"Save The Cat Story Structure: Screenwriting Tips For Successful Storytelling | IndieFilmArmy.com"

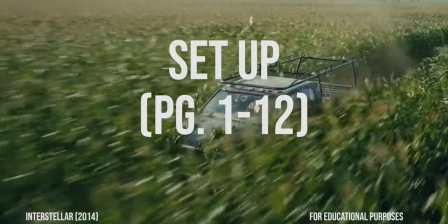Opening image. Theme stated. Set up. Catalyst. Resisting change.
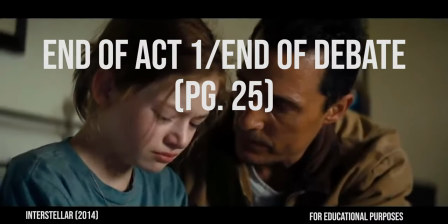Debate. End of act one. End of debate. Break into act two.
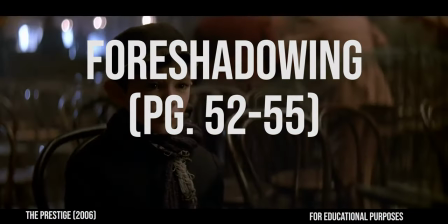B story. Diving in. Foreshadowing. Midpoint. Trouble.
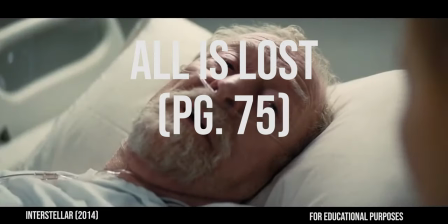First half of efforts turn on characters. All is lost. Dark night of the soul.
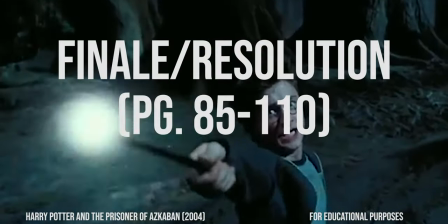Break into act three. Revelation. Resolution, finale, resolution, final image. By the end of this video, you are going to have a clear understanding of how to properly structure your screenplay using pen and paper or a computer.
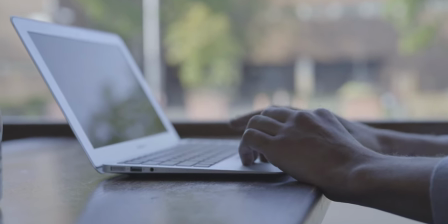You'll learn how you can apply this to your screenplay. Screenwriting structure is the single most important element when it comes to writing a successful feature film.
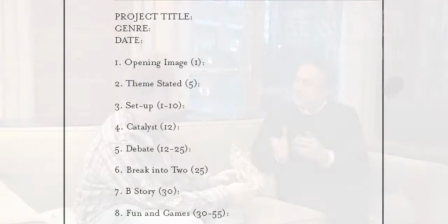Over the years, Blake Snyder's Beat Sheet has become the foundation for commercial contemporary cinema. He asserts that in order for our screenplay to be a commercial success, it must have a structural order of operations that dives deeper into the contemporary three-act structure.
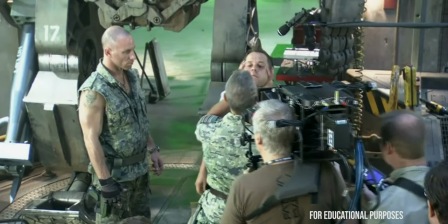This system revolutionized the way filmmakers and enthusiasts viewed feature films in Hollywood. Hello everyone, Alan Northern here giving you filmmaking tips and tricks. And today, I've got yet another incredible tool for you to add to your filmmaking utility belt.
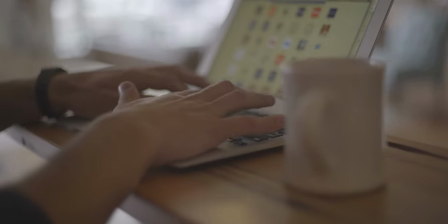This is a filmmaking tool that is meant to work hand-in-hand with your film treatment in order for you to fully flesh out your screenplay. It's Hollywood's secret weapon. The Beat Sheet. If you're excited to learn or relearn the Beat Sheet, just give this video a like and let's get started.
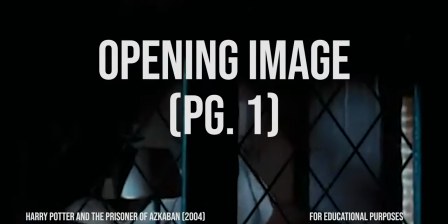Story Beat 1, Opening Image. This beat will be found on page 1.
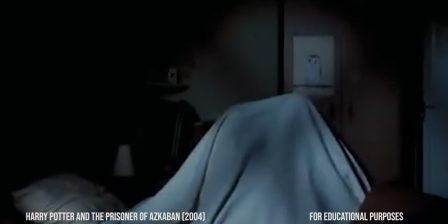The purpose of this beat is to establish the tone, mood, style, and establish the stakes of your film.
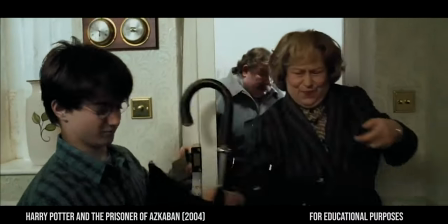To inform the audience of the kind of film they're about to watch. This basically lets your audience know what they're in for.
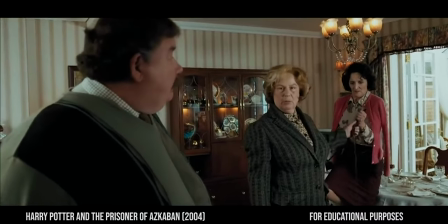This gives the screenwriter the opportunity to establish who the characters are before the events in your story
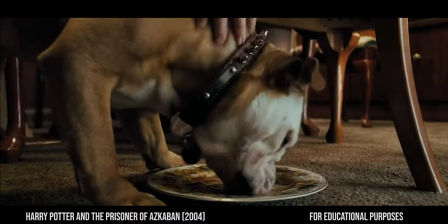change them forever and force them to become better or worse versions of themselves.
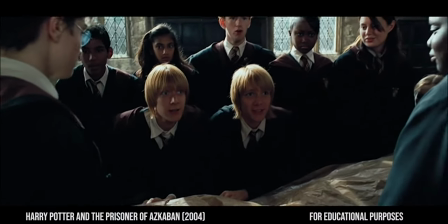The matching beat for the opening image is the final image at the end of the film. And since the protagonist of your story will inevitably change by the powerful events in your story, the opening image and your final image should be opposites. Snyder calls them your film's bookends. Now we know that good stories have well-rounded character arcs.
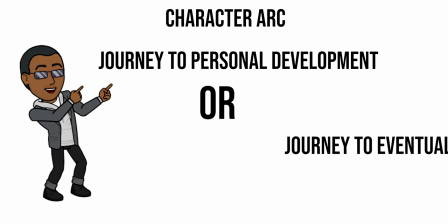We also know that a character arc is the result of their journey, giving us a character's personal growth or mental-emotional decline or deterioration. These two beats are a way to make clear to your audience how your characters have changed as a result of their journey.
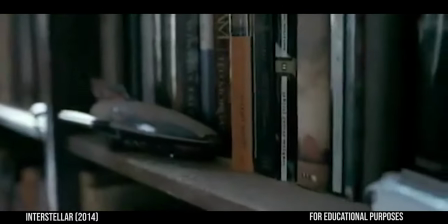Your opening can also give your audience hints into the Act 3 story revelation,
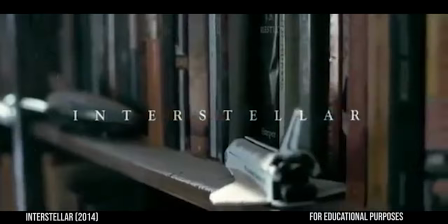as you can see here in Christopher Nolan's Interstellar, and in The Prestige. Story Beat 2, Theme Stated.
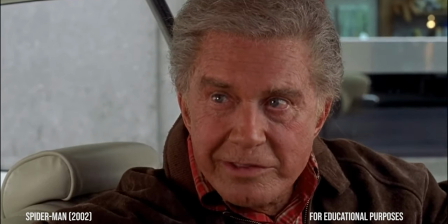With great power comes great responsibility.
The theme, or thematic premise, is the omnipresent invisible current driving your entire story. The theme of your film will be mentioned, discussed, or alluded to around the first four to five percent of your screenplay.
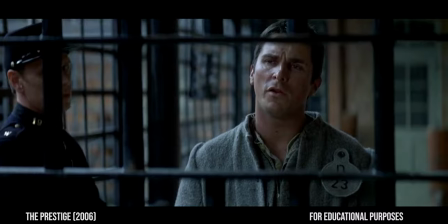Someone, usually not the main character, will pose a question or make a statement, usually to the main character that is the theme of the movie.
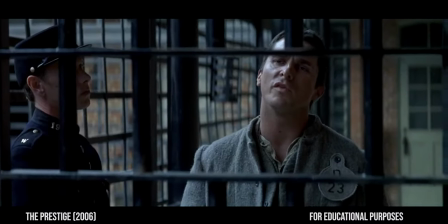All except the most valuable one, the transported man. Well, I won't forgive myself for selling my greatest trick, even for your daughter.
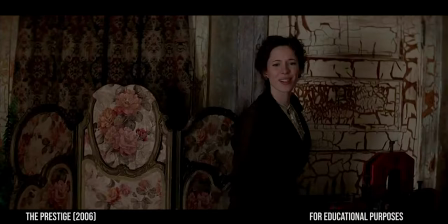It won't be obvious. It'll be conversational.
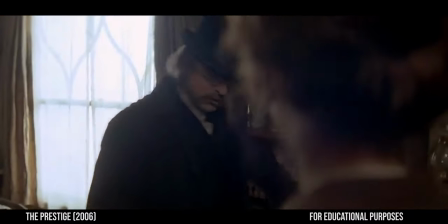An offhand remark that the main character doesn't quite get at the moment, but which will have far-reaching and meaningful impact later. Snyder refers to this as the thematic premise. This is the argument posed by the screenwriter. The pros and cons of living a particular kind of life or pursuing a specific goal.